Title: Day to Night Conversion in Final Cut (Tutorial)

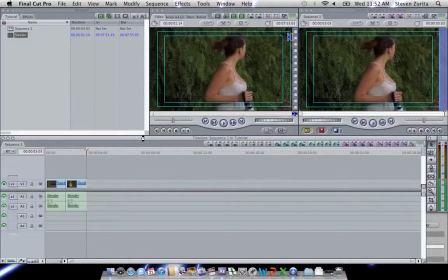(0:00)
So, if this is your first time on this channel, this is Hyperdrive Pictures. Normally, every Wednesday, we release a new video. The video I'm referencing in this tutorial is from the Slender video.
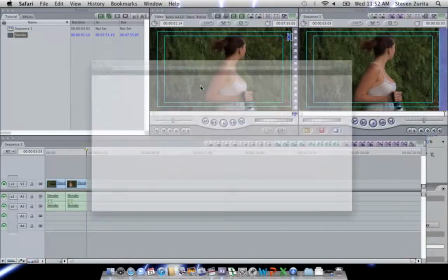(0:10)
You should definitely check it out on our channel, youtube.com/hyperdrivepics, which you are probably already on.
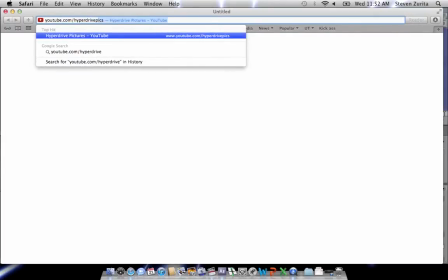(0:17)
But the reason I say you should check it out is because, like I said, this footage was shot entirely during the day. And then in post-production, we changed it to look like it was a shot at night. And you can actually see kind of an entire before and after of what the video looked like.
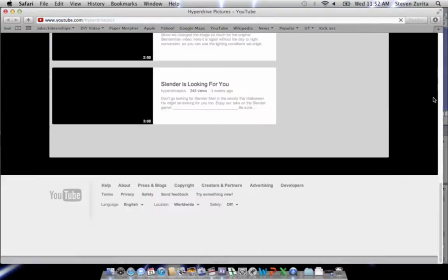(0:35)
So if you go to our main channel page and scroll down to the beginning of our videos, we have Slender's Looking For You, which looks like it's shot at night.
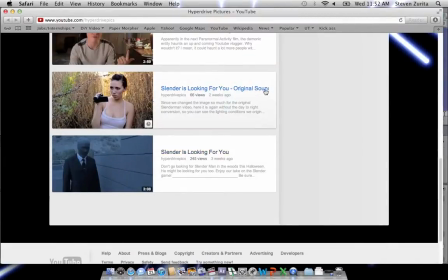(0:44)
And then Slender's Looking For You original sound and color. So that's what it looked like when we actually shot it. So you can actually do a little bit of a comparison to see how we got from point A to point B. And this tutorial will show you how to do that. So the reason we're releasing this tutorial instead of a new video is because it's Thanksgiving, everybody's home.
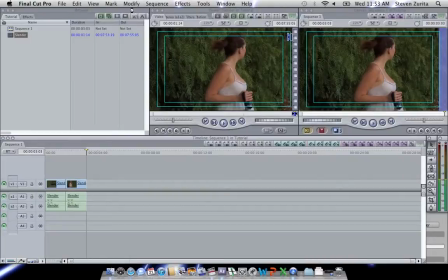(1:02)
And even though we just started, I'm personally very thankful for all the views that we've gotten. So I wanted to give back a little bit with this tutorial because a lot of people have been asking me how to do it. So with all that said, let's get started. I'm here in Final Cut. I've got my footage right here. This is the raw footage from Slender, some of the raw footage.
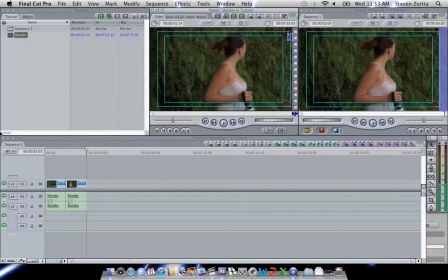(1:21)
And as you can see, it was definitely shot during the day. So let's change this to nighttime. It's actually much easier to do than you think in Final Cut. To get started, go into here and pick a color under matte.
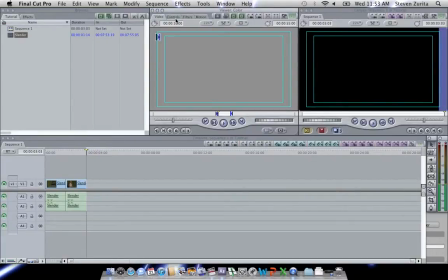(1:35)
We're going to generate a color matte. Actually, it's really more of a color solid.
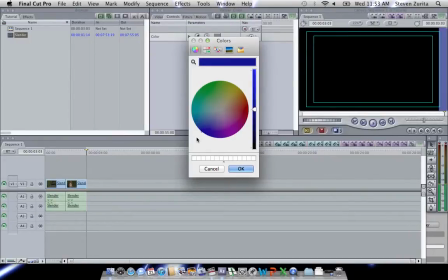(1:40)
Pick a blue color, a bright blue color. I know it's kind of cliche, but nighttime shots look blue.
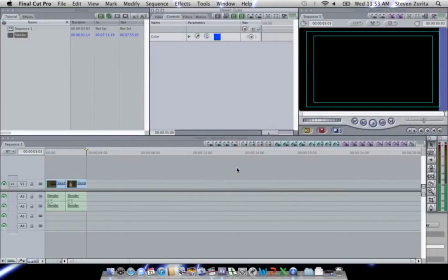(1:47)
In fact, when I was doing the color correction for this, I was looking outside.
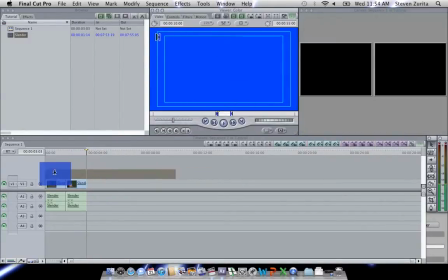(1:54)
It was around 5 a.m., so the sun was just coming up, and it indeed looked blue.
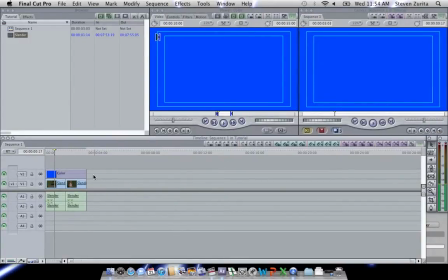(1:59)
So that's a really quick way to cheat it. So you've got this blue solid on top of your footage.
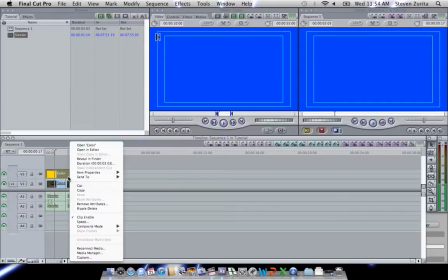(2:05)
Just drag it over, trim it on top of all of your footage. Click on it, go to composite mode, and hit multiply.
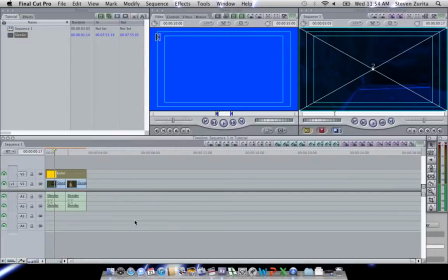(2:12)
So right away it looks darker, and it's a little hard to see,
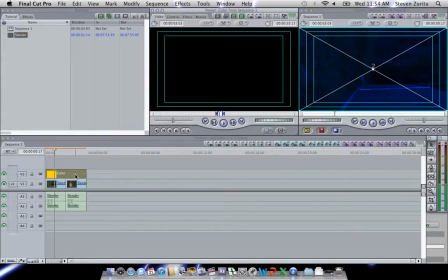(2:16)
but then you're going to mess with some of these controls.
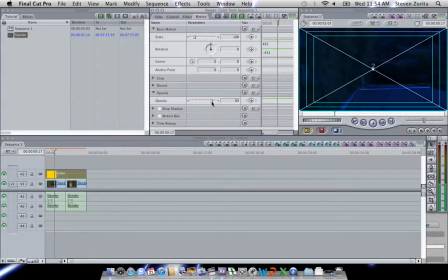(2:21)
So you're going to go to motion, and you're going to mess with the opacity. And you'll notice the closer to zero it gets, the more daytime it appears. The closer to 100%, the more nighttime it appears. You might not want to do 100% because that is kind of overpowering, and you won't have much color at all.
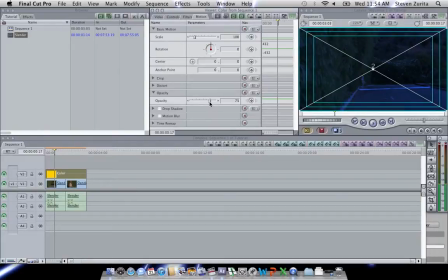(2:38)
Maybe drag it. I found a good medium around 75 to 80%. So let's, this looks like 80% is good.
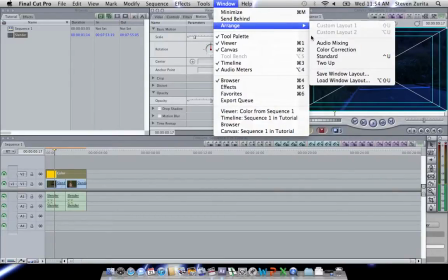(2:47)
One thing that's going to help you out is to go into the color correction view.
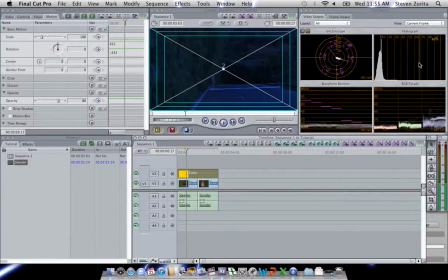(2:53)
And these waveforms will help you read your footage. So basically, these two will tell you how bright something is. And this will tell you how much of a color there is, red, green, or blue. And this will tell you where your color kind of shifts towards, which is right now towards blue.
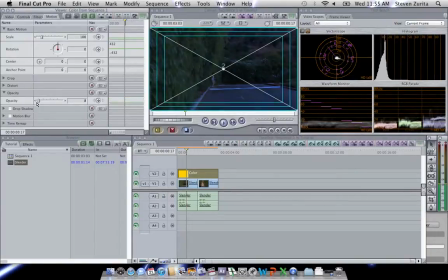(3:11)
So as I take the opacity back down to zero, the color is kind of right in the middle. We've got a lot brighter. And once I shift it over to 80%, it gets much darker. And it also gets much bluer.
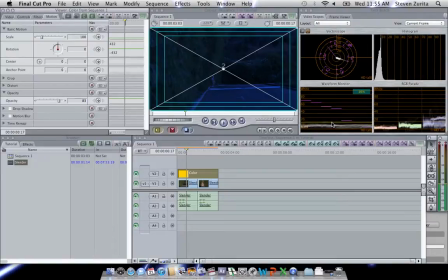(3:29)
So even though we do want it to look like nighttime, we don't want it to look so dark that our audience can't see what's going on, and right now it's really hard for me to see what's going on. So I'm gonna do 70%. Let's do 70%. You know what?
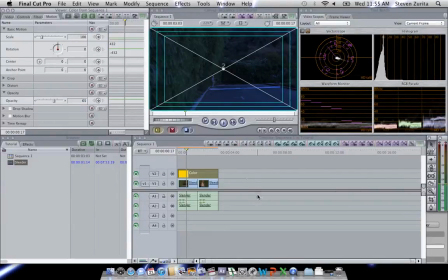65. Now, that's a pretty good brightness, but these green bushes are actually kind of getting in the way. It's very distracting. So we're gonna do a tint.